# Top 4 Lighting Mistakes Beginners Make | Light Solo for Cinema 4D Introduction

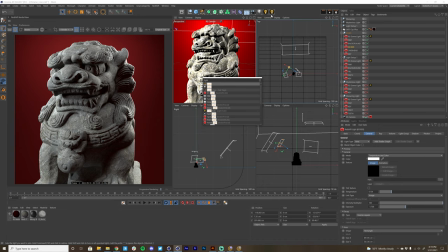And you can see I can just click and drag this, bring that into the UI. You can see I already have one there.
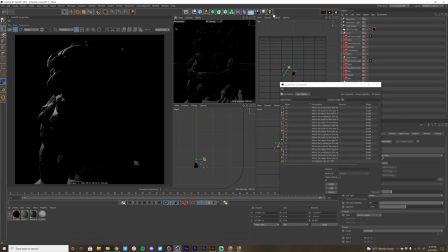So you can see I'm just going to go into my customized palettes and just double click on the one and remove that one there. Now, one really awesome workflow I like to use is if I want to addition different lighting setups,
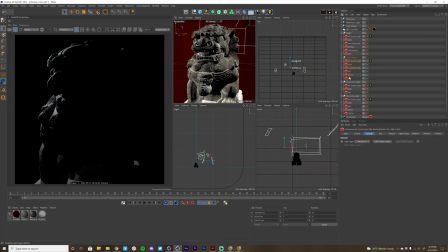like I have all of these different light setups under these nulls, what I like to do is create selection objects.
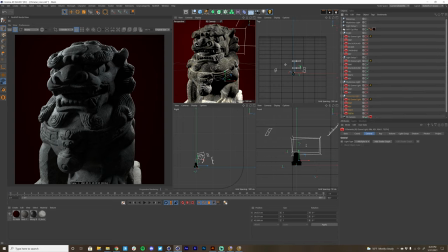So for each lighting setup that I want to audition or mess around with, what I'll do is select them all. I'll go up to select, selection filter, create selection object. And here we will have this selection object. And you can see I already have a menacing selection object there.
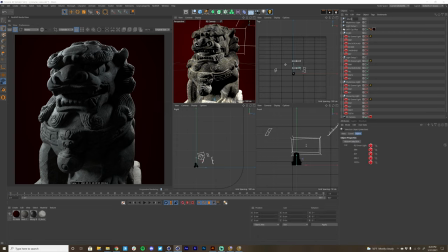But if I go to this selection object and just rename this menacing, And you can see as I select this object, all of the lights that you have underneath that selection. And to recall that selection, all I need to do is double click on this little icon here that will select all the lights.
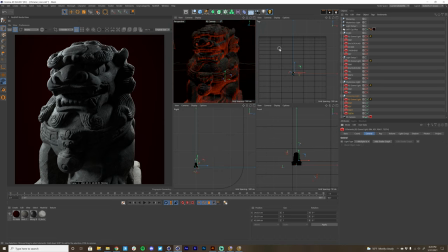And then all I need to do is simply hit the light solo button. Or again, if you mapped it to a shortcut key, you can totally do that.
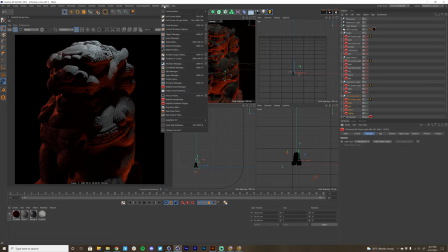So you can map shortcut keys by going up to Window, Customization, Customize Palettes.
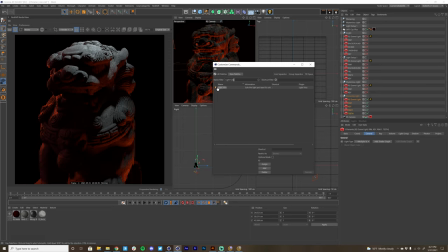And here I'm going to look up light solo. And there it is. And basically, if you want to assign a shortcut key, you select that object. And you can see I just used the semicolon to do that. All I did was hit the semicolon button, hit assign, and then you can see that that assigned that shortcut key.
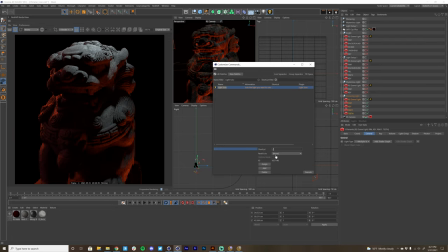If I wanted to do period, I can type in period, and that'll load there, and I can say assign.
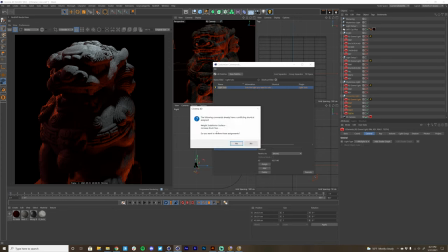And this C4D error box will show up if you're overwriting a current shortcut key.
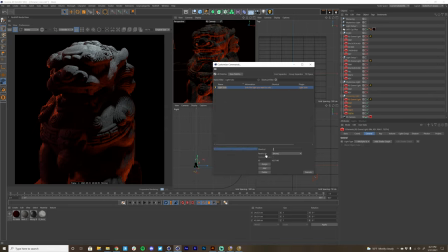So typically I'm not going to want to do that. And that's why I'm just using the semicolon and assigning, because no other option is using that shortcut key. So that's why that's working for me. And so I'll just close out of that.
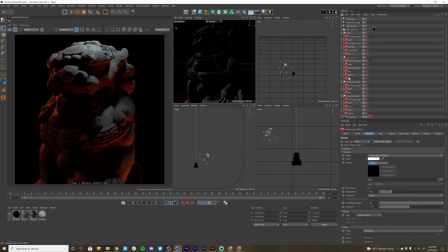And now I can easily hit the colon key and solo all of these different lights.
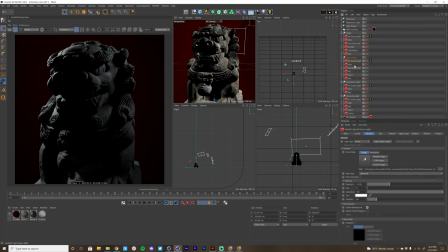So this just really opens up so many possibilities for just increasing the efficiency in how you work, seeing how lights are affecting your object, and seeing and really dialing in each individual light and its contribution.
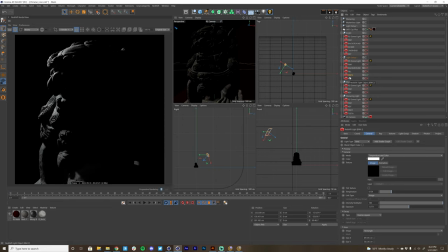And that can really help you avoid some of the most common lighting mistakes that I'm gonna cover right now.
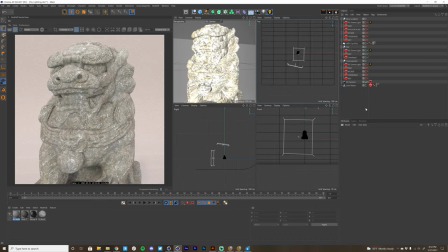All right, so let's talk most common lighting mistakes that I see and how you can improve them. And number one is just having everything way too flat. You can see this render right here. Everything is so flat. And a lot of times that's caused by just lighting with a dome light or an HDR light.
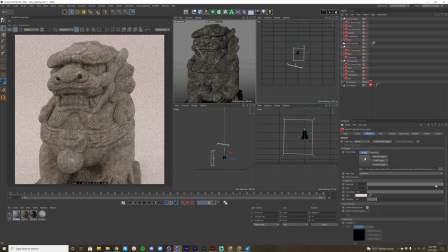You can see that if I really crank up the exposure here, everything is gonna be fairly flat.
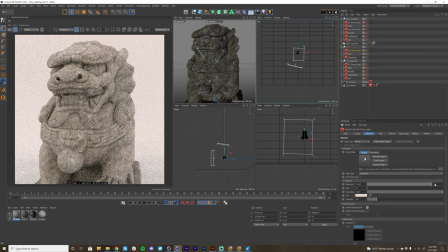We have too much ambient light here. And that's why it's really important that if you do use an HDR light,
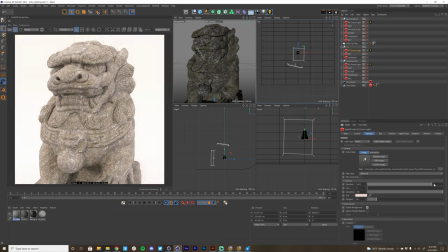you at least have a couple other area lights in there to really dial in and shape the form of your object, because an HDRI is not made with the shape of the object you're trying to light in mind. So that's when you're really going to need to have that little personal touch and really
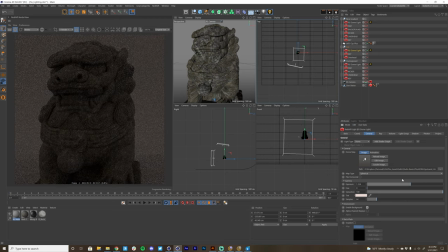finesse the lighting of your scene to help accentuate that form.
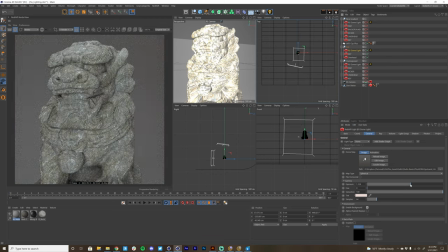Okay, so you can see that this is just overall very flat. Again, we have this dome light kind of making everything super flat. Again, too much ambient light. So what we can do is I'm gonna solo this key light here.
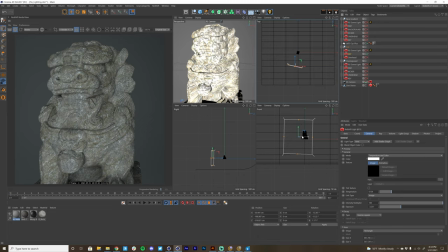And the one problem with this light position is that it's right directly in front of our object. And this is just going to have that like onboard flash kind of look. So one thing that's gonna help is just moving this off to the side, like so.
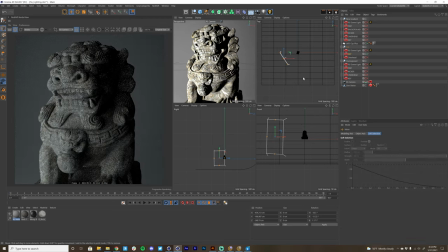And you can already see by moving this off to the side, we're getting this nice gradient and we're really seeing the details, all the nooks and crannies of this light. And that's why it's great to just solo a light and be able to really dial in and see exactly what that light is doing and what it's contributing to the scene.
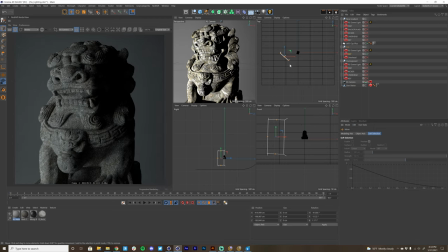Because if I know this is my key light and this is what it's contributing, I can go ahead and let's add this overhead light.
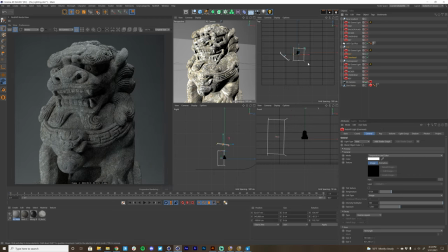So I'm just gonna select both those lights and hit the solo button. And you can see that, okay, this is the overhead and you can see those two added together.
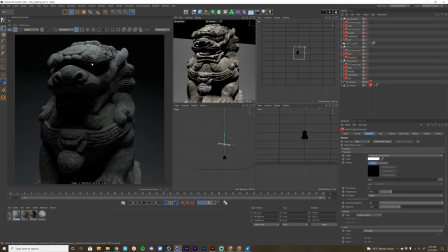But let's just see what this overhead light's doing. You can see that this is creating a lot of really nice contrast as far as the shadows, it's right overhead. So we're getting all this nice contrast and shadows, really accentuating the detail on this lion object here.
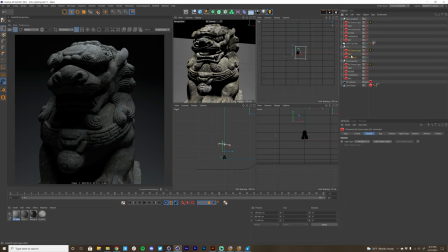If I turn on all of these lights together, I'm just gonna hit the shortcut key that I assigned for light solo, which was the colon key.
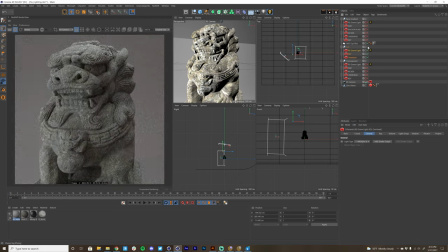You can see that this is looking pretty good. It's still a little flat, so maybe we go and solo that dome light,
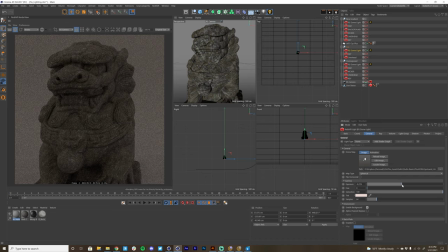and maybe we bring this down quite a bit so it's not really filling the scene with so much ambient light.
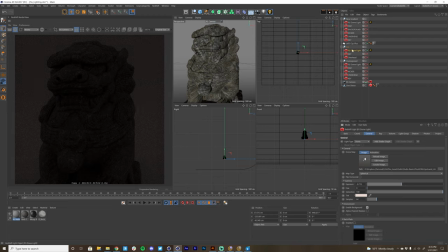And then again, I'm gonna go back to my previous state, which was having these three lights soloed. So I'm gonna hold the controller command key down, click on the light solo button, and we can see the contribution of all of those lights.
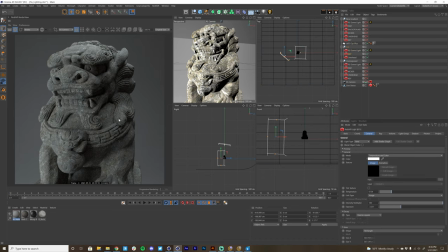So you really wanna have a nice gradation, a nice contrast ratio of highlights, medium exposed areas, and then of course shadows, because shadows really provide that contrast, depth, and can really help add to the mood.
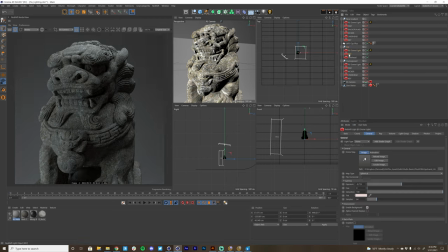So really great to be able to just solo some of these lights and really dial them in,
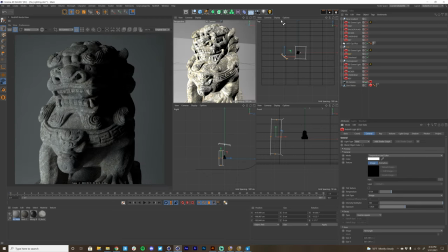dial in all the key lights, fills, your rims. I'm just gonna hold down the control key to turn back on those three lights.
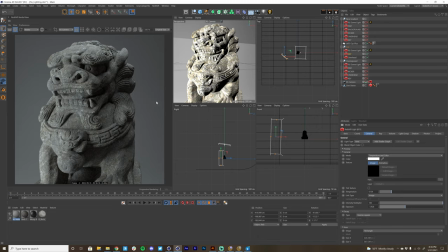And this is looking a lot better than where we came from, where everything was just so flat, you couldn't really get the details of this object. And again, that's one of the major downsides of just using a dome light to light your scene. It's great for filling in little details and bringing up the fidelity of some of the areas in shadow, just to add a little bit more detail.
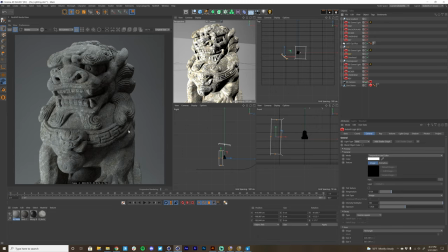And especially with reflections, it's great to add a reflection detail, but you don't want to just be lighting with a dome light or an HDRI.
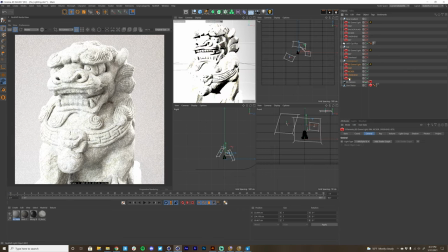Now let's cover the most other common lighting mistake, and that is overexposing your object. So before we had our lighting so flat that we're not getting a lot of detail, here we have the exact opposite where we have too much light and it's really blowing out the form of this object.
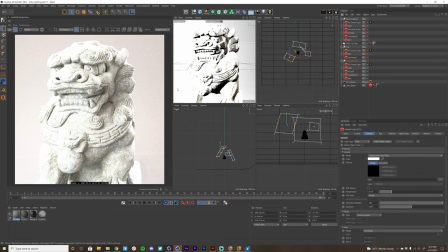So I can go in here and, you know, a lot of times I'm like, man, I'm really blowing out my object and I need to find out what light is causing that like overblown highlight. So this is where it's great to use light solo to just like solo that key light. Let's see, like that's just too hot by itself.
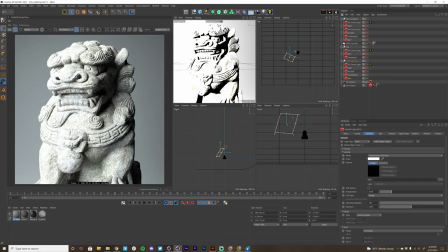So that's where you know that I need to bring down this light, because even with all the other lights off in the scene, this light alone is really blowing out a lot of that detail. So I can bring this exposure back.
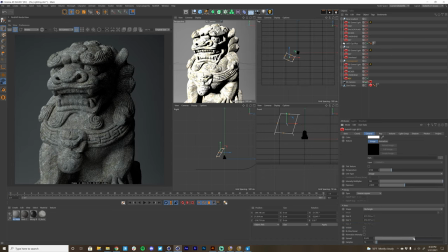Maybe I go and adjust the spread of this light, so it's just kind of,
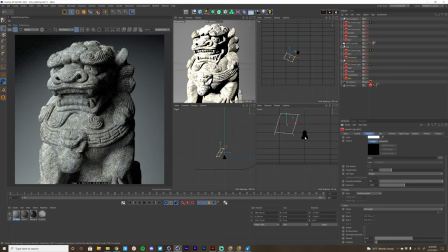you know, focusing more of the light on a certain part of the object here. Maybe I move this a little bit off to the side, rotate that.
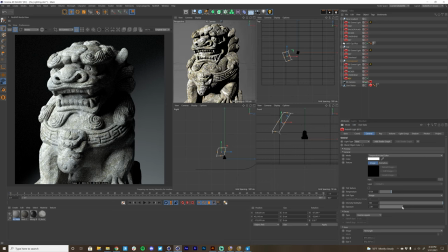But here again, it's just so critical to be able to see a single light's contribution to your scene.
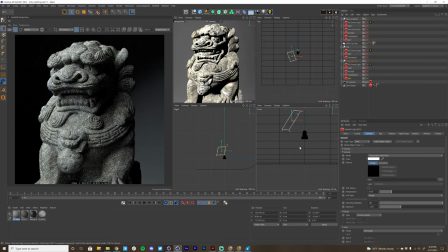Maybe angle this up so we get a lot more of the shadow detail. And this is where it's great to just shape the form, paint with light, right?
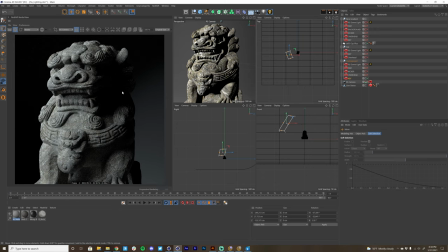And really dial in that look. And look at how contrasty this looks. And you know, this is looking really good and it sets the mood. And that kind of leads into the next common lighting mistake that I see a lot.
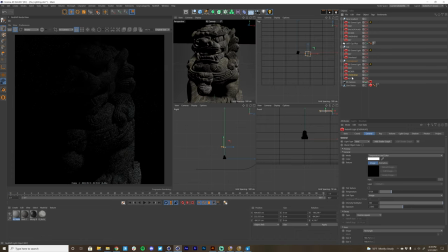Let's actually go to the overhead lights here and see what that's doing. That's actually not bad, you know. Maybe we can position it over, maybe dial that back a little bit. Let's solo this kicker light.
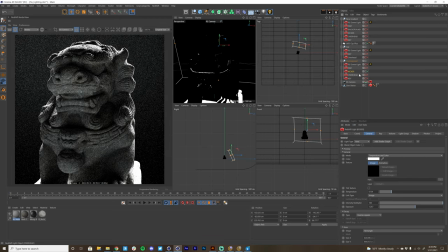You can see that this kicker light by itself is super blown out. So with kicker lights, with rim lights, sometimes a little bit goes a long way.
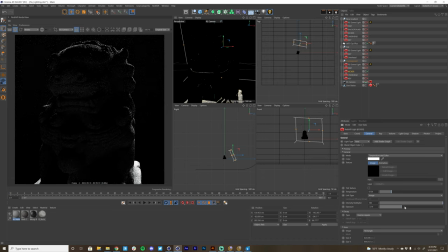So just don't go crazy when using your rim lights. Again, sometimes a little bit goes a long way. Let's check out this other rim light. You can see that that's not terrible. It's still a little bit overblown here. We're losing some of the fidelity here, especially right here as well. We're losing that nice bump texture.
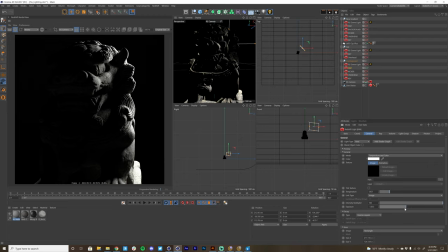So we can pull back on this a little bit.